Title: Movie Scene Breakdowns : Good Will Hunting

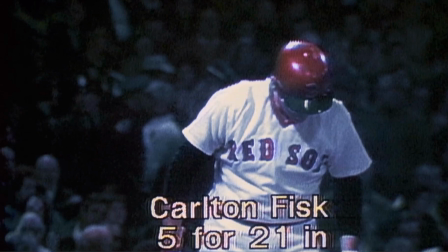(16:28)
We can see that if you were to look at his ratio overall, he has less hits overall than the attempts. Obviously, he doesn't have a perfect record by any means, but that's not the point.
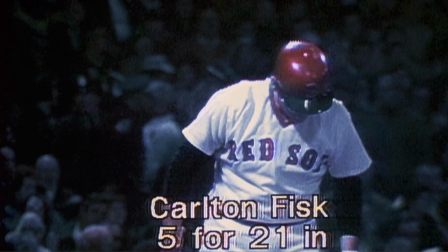(16:46)
Having a perfect record is not the agenda. The agenda is what happens when you go for it.
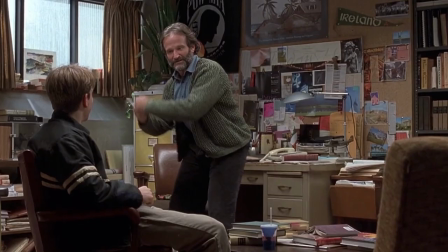(16:55)
So now Sean's character really, really opens up to Will, and he's going through the motions. He's drawing Will into his story. The pitch.
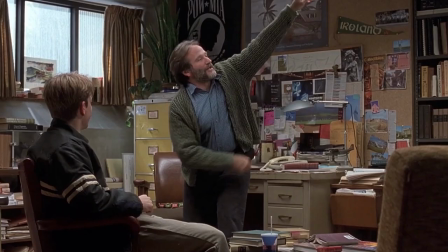(17:06)
And then we see the parallelism between Sean's character and Pudge. He went for it. And it hits. It's just on the edge.
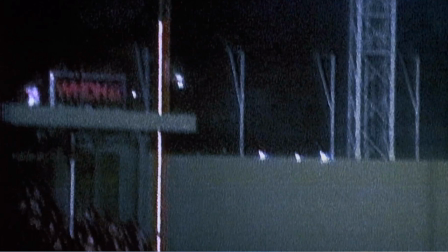(17:20)
It's just on the line. It's, you know, just walking the line between failure and victory.
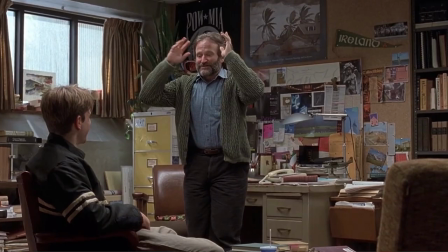(17:28)
Sean starts to talk about the celebration, and Will starts to get into it,
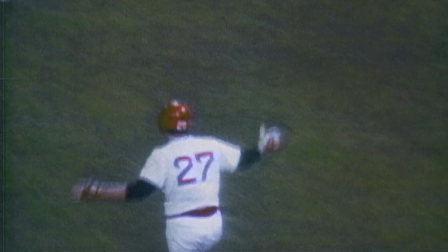(17:34)
to visualize what it means to be victorious, right? Because it's so important to understand for Will's character, what does the end game look like if you're victorious? Because then you can work your way backwards from there.
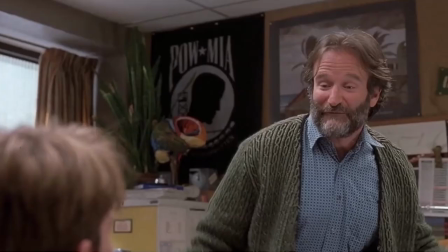(17:57)
Oh, here, I forgot to mention here that we're shooting at an upward angle here. When Sean stands up, which is earlier here, so this is when Sean is standing up.
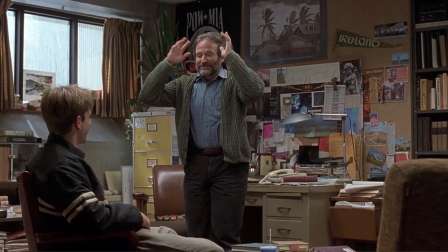(18:09)
This is where the influence is really taking place. This is their power dynamic now. Sean has the stage. He's saying, hey, listen, I've got all of this experience,
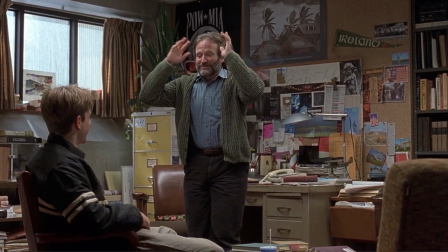(18:21)
and I'm trying to share it with you so that you can live your life in such a way that you don't have regret when you grow up.
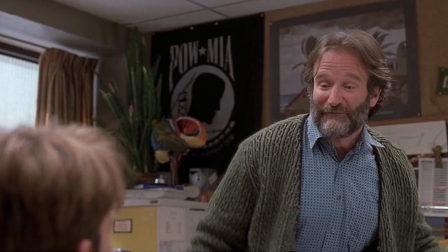(18:34)
And so again, we're shooting upward at Sean to show his elevated, this is a level of his knowledge. He has these experiences, he's trying to share them with Will, and eventually Will is starting to process it.
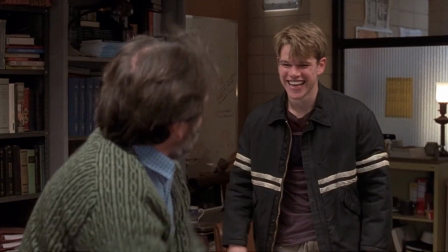(18:51)
He's starting to get on Sean's level. And this might be a little bit of a stretch, but I'm going to go ahead and say that this right here, this light in the background, if I were to be the set designer in this, I would argue that this right here is an indicator of his brilliance.
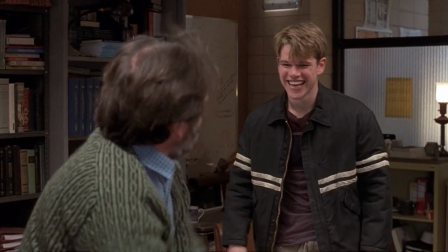(19:10)
Will is a brilliant person, but he doesn't have much of a lampshade. His light is bright and less contained. And so here he is, he's on a level field with Sean, and he's into it. He's receiving what Sean's putting out.
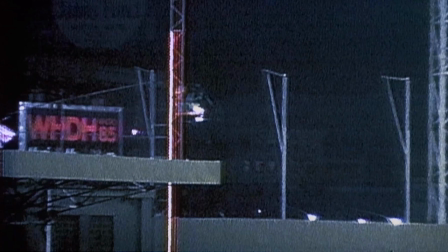(19:33)
And here's the victorious moment. The victory.
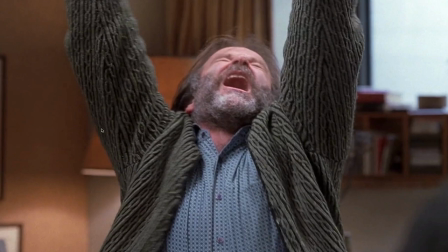(19:38)
And here behind Sean, we have this light with a lampshade around it, which is controlled light. It's like the difference between an atomic bomb and a laser. You know, like what's controlled and what's not harnessed.
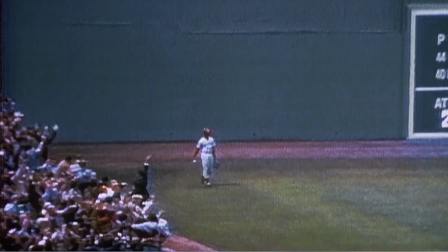(19:56)
And so Sean is celebrating. We have the parallelism again.
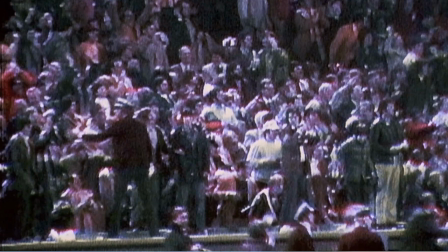(20:03)
And everybody is wrapped up in this victory at the same time, because everybody wants to celebrate. It's this dynamic between the observers and the participants on the field.
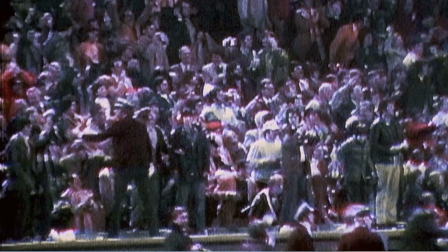(20:17)
It's there's a really fascinating theory which is called the observerse, and it talks about Eric Weinstein recently talked about it, about geometric unity, and he talks about the
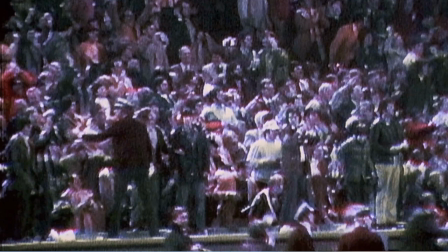(20:35)
field, the audience members and the players on the field, and how there's a universe with more dimensions, and what we perceive is basically what's happening on the field. And so that's an interesting interplay here. Now, do I think that they took that into consideration when they wrote this bit?
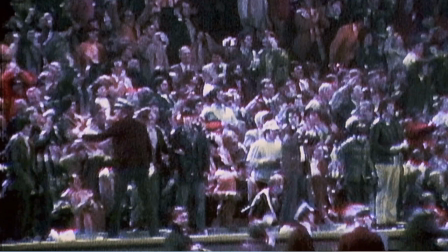(20:54)
Probably not, but I think it's something very fascinating to consider, if that is indeed how our universe is made up.
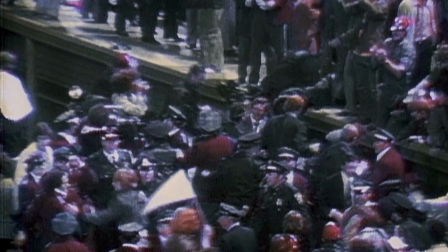(21:04)
Because it's something that everybody can participate in.
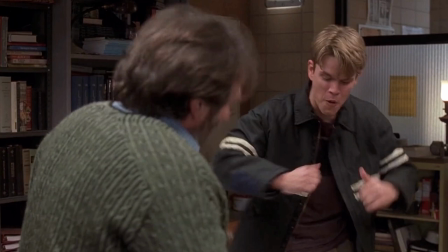(21:08)
And so Will's really getting excited about Sean's demonstration now.
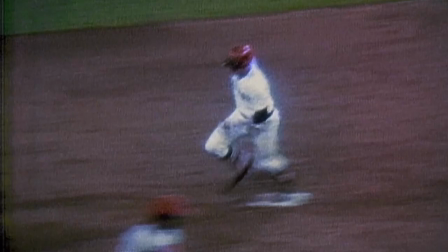(21:13)
And he's like, oh yeah, I do remember that. I do remember when Pudge Fisk ran around the bases and he was bowling people out of the way. So here we go back to this overhead shot,
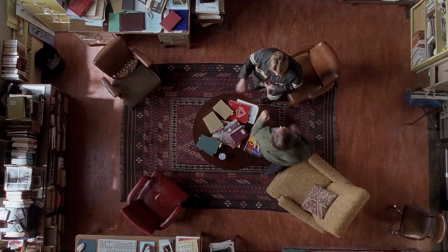(21:23)
this bird's eye view. And I love this because it shows that we saw this in the very first opening shot, and now it's a callback to it. And if you have any recollection of baseball, Will is at third base.
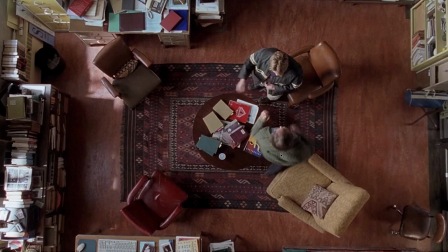(21:43)
And so in order to get to Will, Sean has to make a home run. He has to really go around all the bases in order to make this land. And so here, it wouldn't be as powerful, in my opinion,
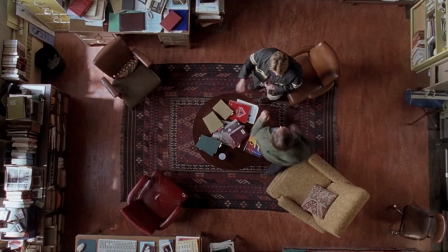(22:01)
because Will could have very easily have stood up and then just been right here at second base. And that's all fine and good, but I think it's actually quite important that Will was over here at third base, because the only way to get through third base is for Sean to hit a home run,
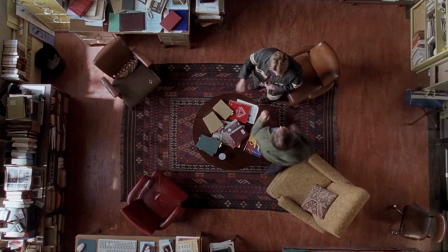(22:20)
is for him to get to home and make that impact on Will.
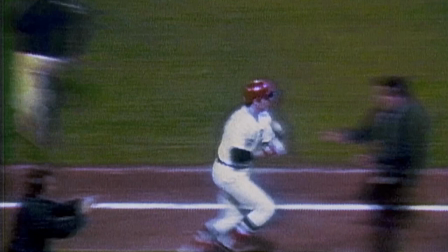(22:27)
And then this is more parallelism with Pudge Fisk bowling people out of the way. The celebration.
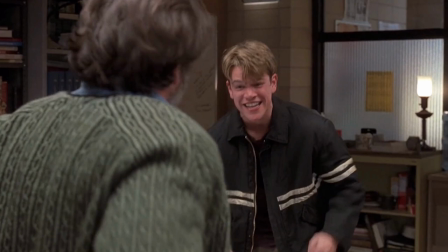(22:37)
And now that they're on even footing and he's made this impact, he's appealed to both. He's appealed largely to Will's ethos and pathos. He's about to explain to him what he was trying to say earlier.
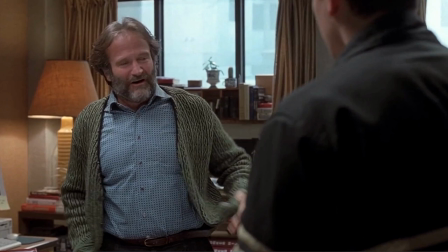(22:56)
And so now Will is very large in frame here. And here's Sean making his plea.
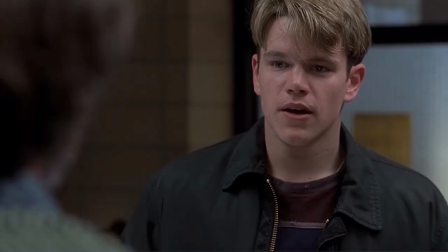(23:08)
And we can see that we're punching in here with a different lens, probably an 85, to indicate that Will's view, his worldview doesn't compute with what Sean just said.
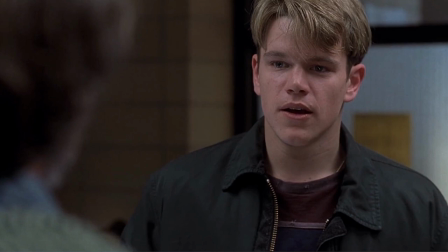(23:24)
So this is the root of the problem, is that Will's so caught up in the immediate, the fanciful play of, the ball game, that he's gonna miss out on the real joys of life.
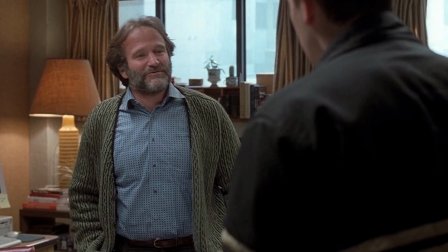(23:43)
So this is the reverse shot, and we can see that we've pulled back a little bit. We've gone on a little bit of a wider lens here. And in this shot, this is where Sean's character is trying to explain, in not so many words, to Will's character, the need for discernment.
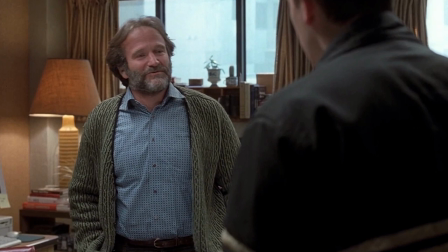(24:03)
And wisdom is really discernment in action, to be able to understand what is valuable and to go for it.
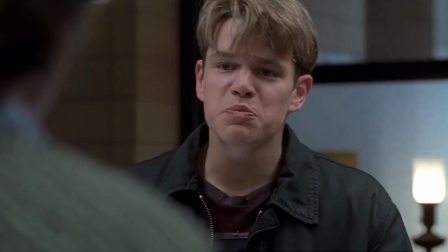(24:13)
And this is Will. We punch in on Will again, probably on the 85, him talking about Pudge Fisk home run and how he really can't believe that he missed out on that.